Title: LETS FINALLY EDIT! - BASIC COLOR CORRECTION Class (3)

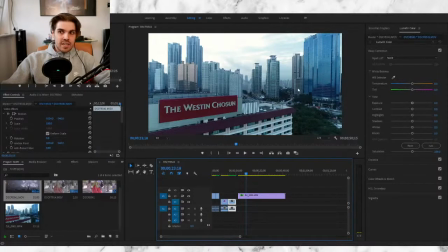(25:01)
Well, the first thing I notice when I look at this clip, it's a little bit too blue. So I just want to get rid of some blueness, crank up the temperature a little bit, make it a little bit warmer, a little bit more.
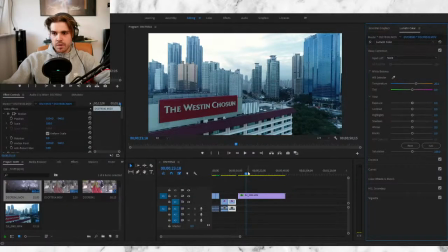(25:16)
Oh, that's even the wrong scene. Apologies for that. Let's anyway crank that down then. Also, guys, when you edit, make sure that you're on the right scene. But let's crank it up a little bit more.
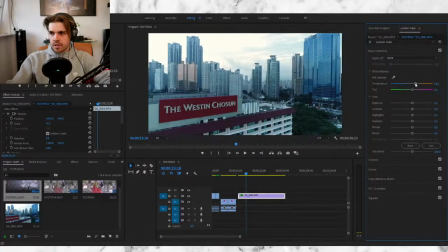(25:31)
We're getting there. Is it a maybe a little? Let's try 19. I think that kind of looks good. I mean, can we get the original on here as well?
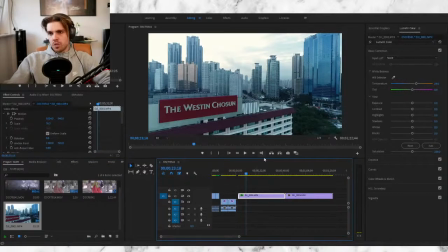(25:49)
Let's get the original so we always have a comparison. So this is what I just did just with the color correction, and this was the original.
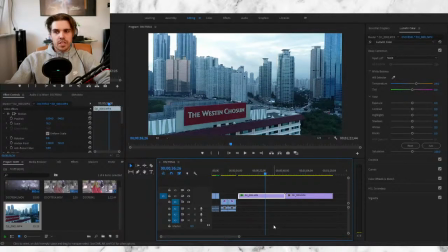(25:57)
Do you see how blue it is? Well, this one is just a little bit more natural to the eyes. It's a little bit too much yellow.
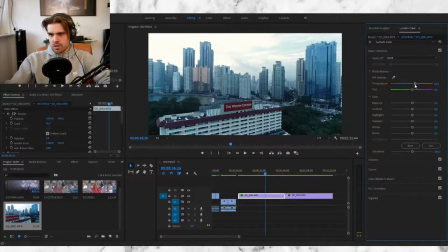(26:04)
I think 16 was a good one. I think that looks fine. Also, please mind that the entire day was very foggy, so the colors were a little bit complex to shoot, especially on a drone, because you couldn't get the color accuracy.
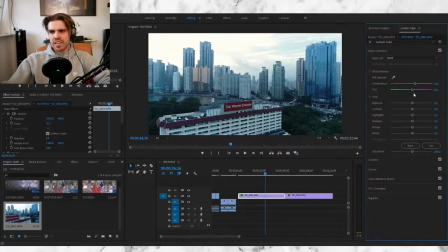(26:20)
Like, yeah, the orange is orange, but it didn't really come out too nice. I also noticed it's a little bit too green. Okay, that looks fine now.
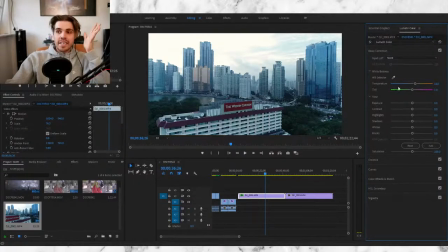(26:37)
Okay, so again, the shot, we fixed the blue, we fixed the basics of just fixing up your footage, exposure. Do you want to crank it up? Let's just see what happens actually. No, you don't want to crank it up. Why? Because you're going to blow out completely the skies. Keep this on 0. It's fine the way it is. You will fix this in a second with highlights if you want.
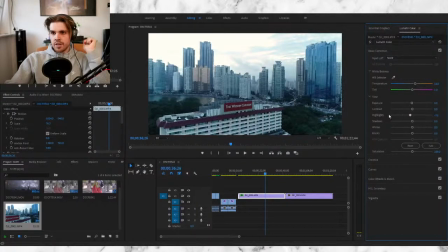(26:56)
There you go. Now you have your sky a little bit more back. I think the sun was also over here, so it's really hard to make sure that that is gone. But for the rest, you can just reduce it a little bit. Contrast, let's add that a little bit later.
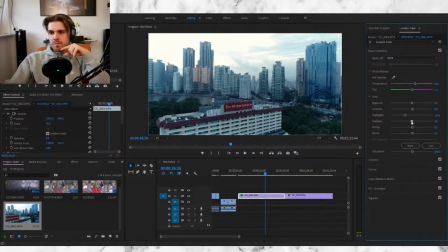(27:12)
Shadows. You see, it has a lot of shadows, but I want to just give a little bit more detail to the bushes here. I think they were just a little bit missing. Like if you go back on 0, it's a little bit too dark. Let's bring it a little bit of life, just a little bit. It's not about going crazy with it.
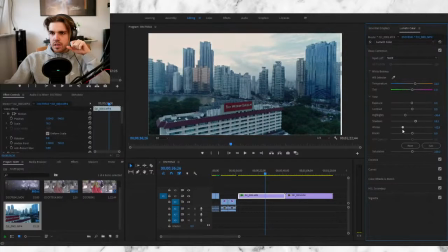(27:31)
It's just about making sure that everything is there. I don't know if you guys can see that, but that is some crashed blocks. Really crashed blacks there.
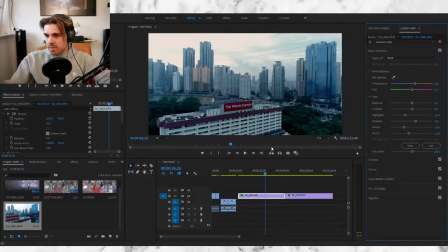(27:44)
That's terrible. Let's go a little bit further in the scene because I want to see it.
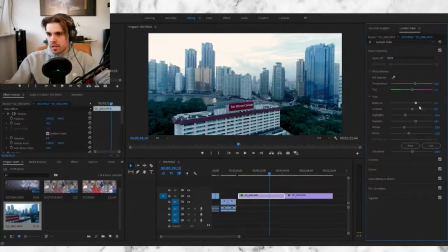(27:52)
I want to crank up the exposure just a little bit. There we go. And we're just getting a little bit more of a detailed shot.
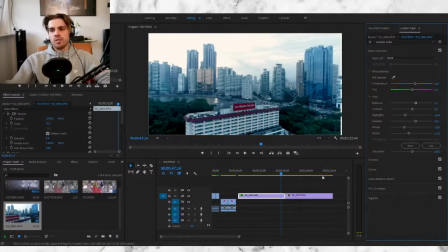(28:05)
A little bit more of information on the picture. I mean, if we look at it, if this will get sharper at one moment, just take some time to render it. There we go. I think the shot is so much better than if we have to compare it to the original.
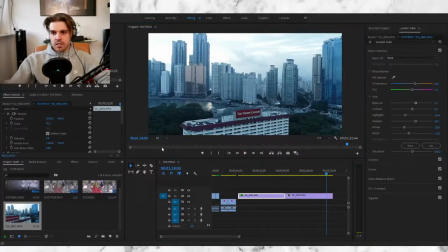(28:22)
It's very blue. It's a little bit dark. Let's actually get this completely into frame because this was shot in 2K rather than full HD.
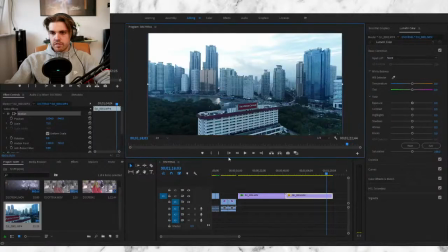(28:31)
There we go. Let's go back on fit and just compare the two shots. It's all just about making sure that what you see is as realistic as possible. You know, again, if you want a blue video, you know, crank this stuff down. Just go completely bonkers on it if you want. You know, here, boom. If that's your thing, go for it.
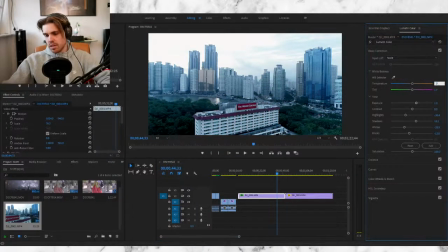(28:49)
But that's not my thing. What did we have it on? I think we had it on 16. There we go. It just looks a little bit more natural. And then we'll just play a little bit with the saturation because this was still shot a little bit in F-Log.
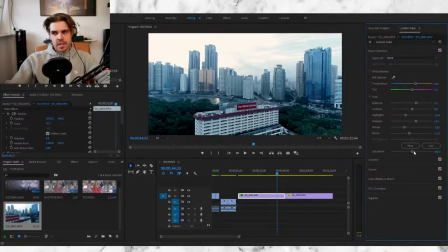(29:03)
I forgot my settings, but I remember it was, I think, D-Cine-like. Let's crank it up a little bit.